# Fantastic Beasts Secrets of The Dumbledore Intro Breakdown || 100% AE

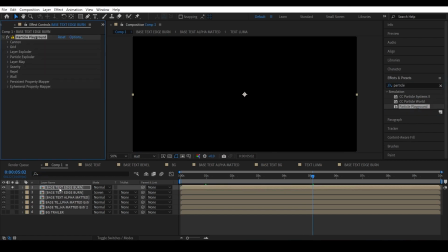4:07 I then added the particle playground and found the layer explorer option. Yay, my face exploded. I immediately selected the base edge layer and bam! What?
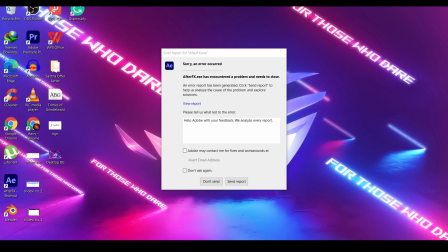4:17 Maybe there was a bug. I tried it again. Okay, maybe the particles are too many. Let's decrease the particles. Just give me some time, man. Okay, there is no particle count option here.
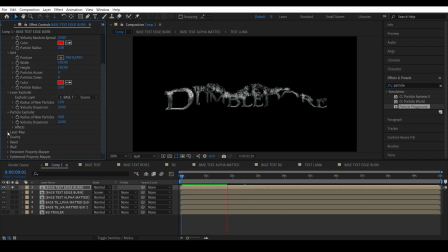4:28 Okay, that will do. Maybe I will decrease lifespan. Layer map. Gravity, ripple, where is lifespan? What the? Persistent property mapper. What the fuck are all this?
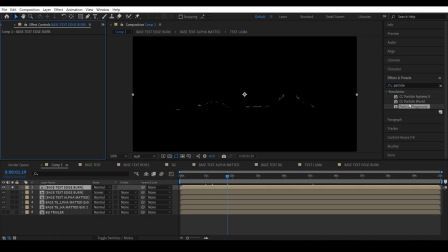4:43 Oh god. I think Particle Playground is too futuristic for 2022. But it's useful for one thing though. It almost fried my laptop. So yeah, if you want to fry your laptop, you can try that. That's in there, right there. I finally added CC particle systems too and found something useful.
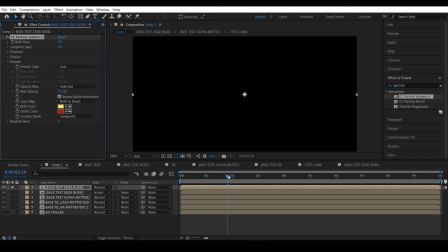4:59 Source alpha inheritance. Enabled it and yeah, that did the trick. So this emitted the particles based on the alpha map.
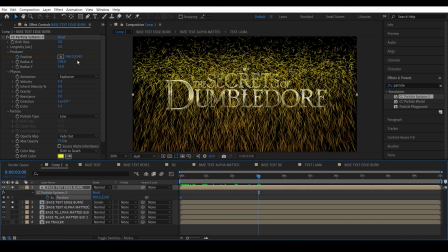5:05 So I increased the X radius to cover the entire text, animated the particle system from top to bottom so that it stays along with the edge,
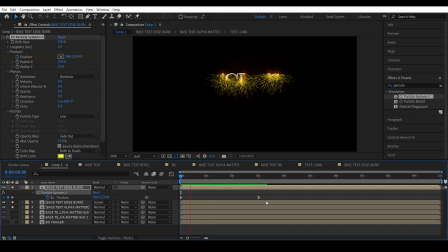5:14 increased the particle count, and yeah, that's what I got. But I noticed a problem. The particles are abruptly cutting off for some reason. I even increased the lifespan, but that didn't help.
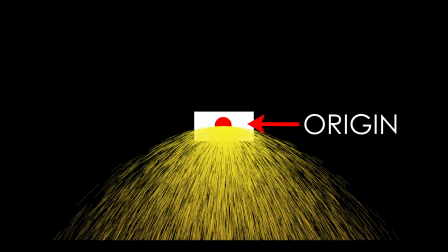5:24 I then understood that for the particles to become visible, their origin point has to stay visible. And because our alpha map is changing, the origin point is getting deleted, and so did the particles.
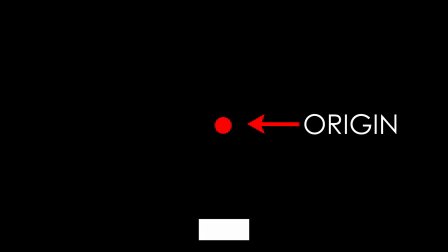5:34 So I decided to create two particle systems to cover this up.
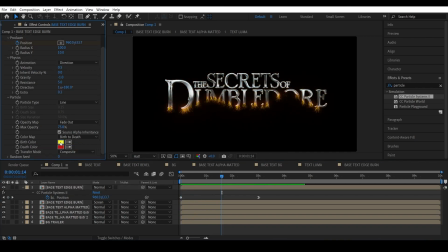5:37 So the first one is the same one but with decreased lifespan and changed the color to white and added some color.
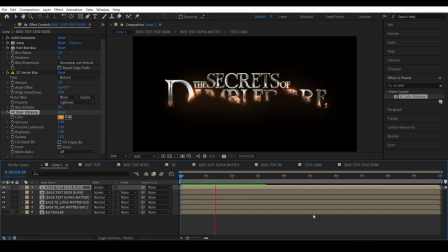5:44 And this is the first particle system.
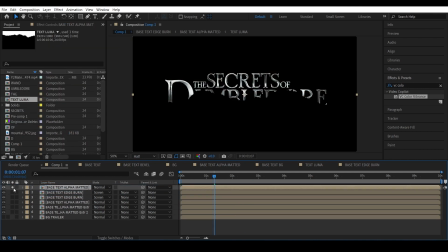5:46 And to create the second particle system, I duplicated the base text alpha layer, this one right here, and copied the particle system from the edge layer and pasted it in this layer.
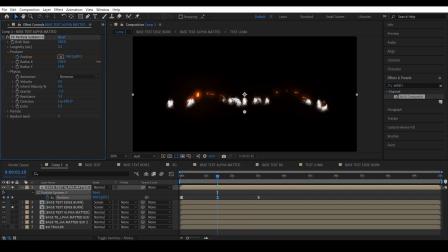5:57 I then adjusted the particle system position so that it covers only the edges. And when I am done, I ended up with something like this.
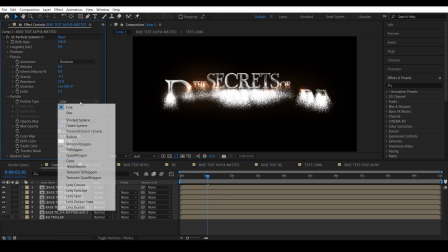6:04 I then increased the lifespan, decreased the gravity, changed the particles to a faded sphere, and decreased the opacity.
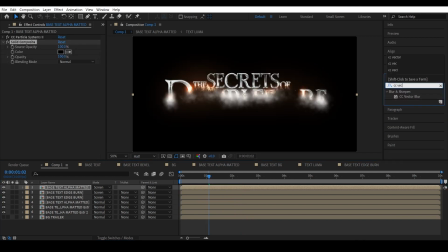6:11 And it looks kind of like a smoke simulation. I then added a vector blur effect, and if I increase the amount, this makes it look kind of like an energy or a fluid flow. Also decrease the softness, and this is what I ended up with.
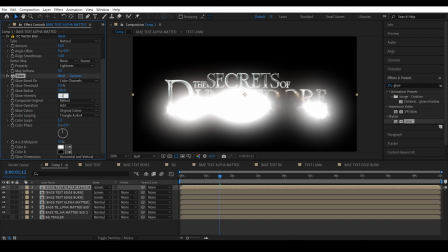6:27 I then added a glow effect and some color.
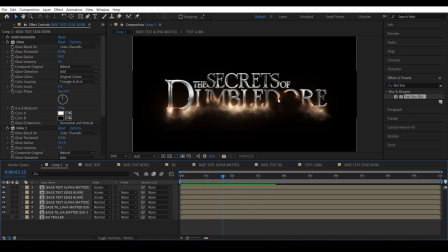6:33 Nice. Now to cover this section here, I created another particle system and filled up that section.
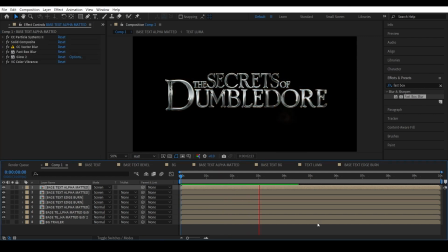6:40 There you go. Now to create the phoenix.
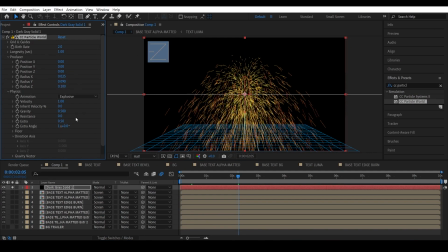6:45 I used the CC particle world effect and created a simple simulation that looks something like this.
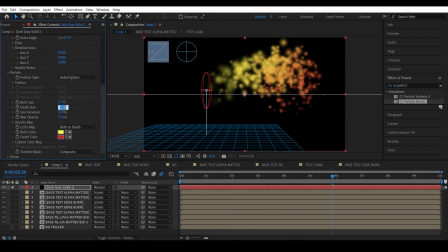6:51 Change the particle type to faded sphere, increase the size, and change the color to white. Decrease the opacity and also increase the particle amount. I also animated the birth rate to stop the particle emission after a few frames.
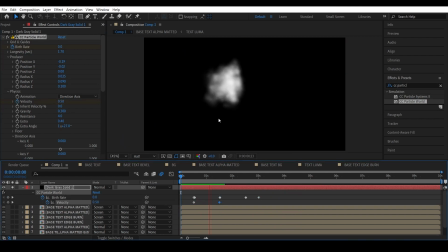7:06 I also animated the velocity for reasons unknown. It just looked better, that's it.
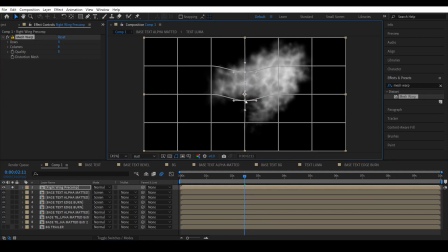7:12 I then added a mesh swap effect to make it look more like a wing.
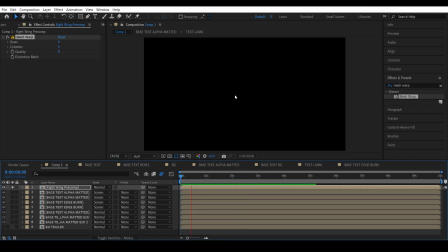Now I positioned it and added a CC vector blur one more time, but this time higher amount, and everything else set back to 0.
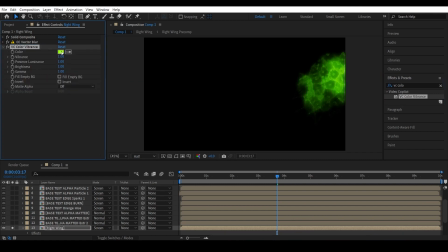7:30 This creates a nice fluid energy look. Added a VC color vibrance effect and gave it some orange color, decreased the vibrance.
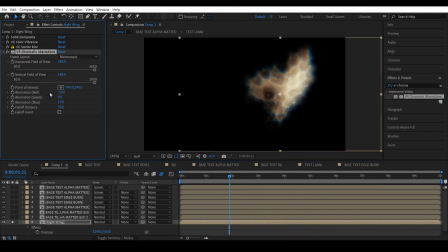7:38 That looked pretty good. I then added a chromatic aberration effect because why not?
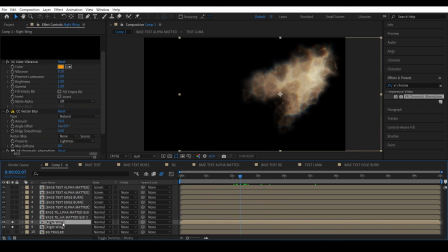7:44 It just looked better. I then duplicated it, flipped it horizontally, and positioned it to the left.
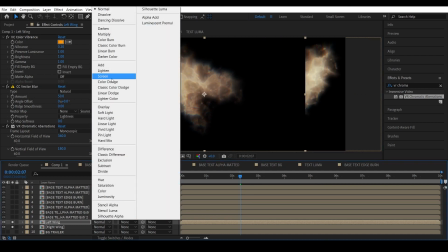7:51 Set the transfer mode to screen and to make two wings.
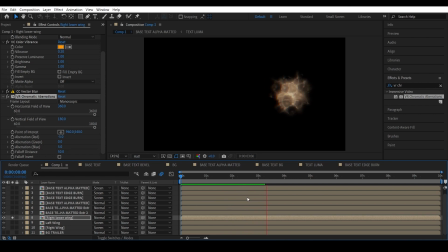7:57 I created another simple particle system and positioned it right here. Duplicated it and positioned it right here.
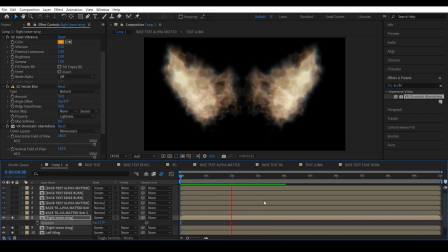8:03 There you go, that finishes the wing.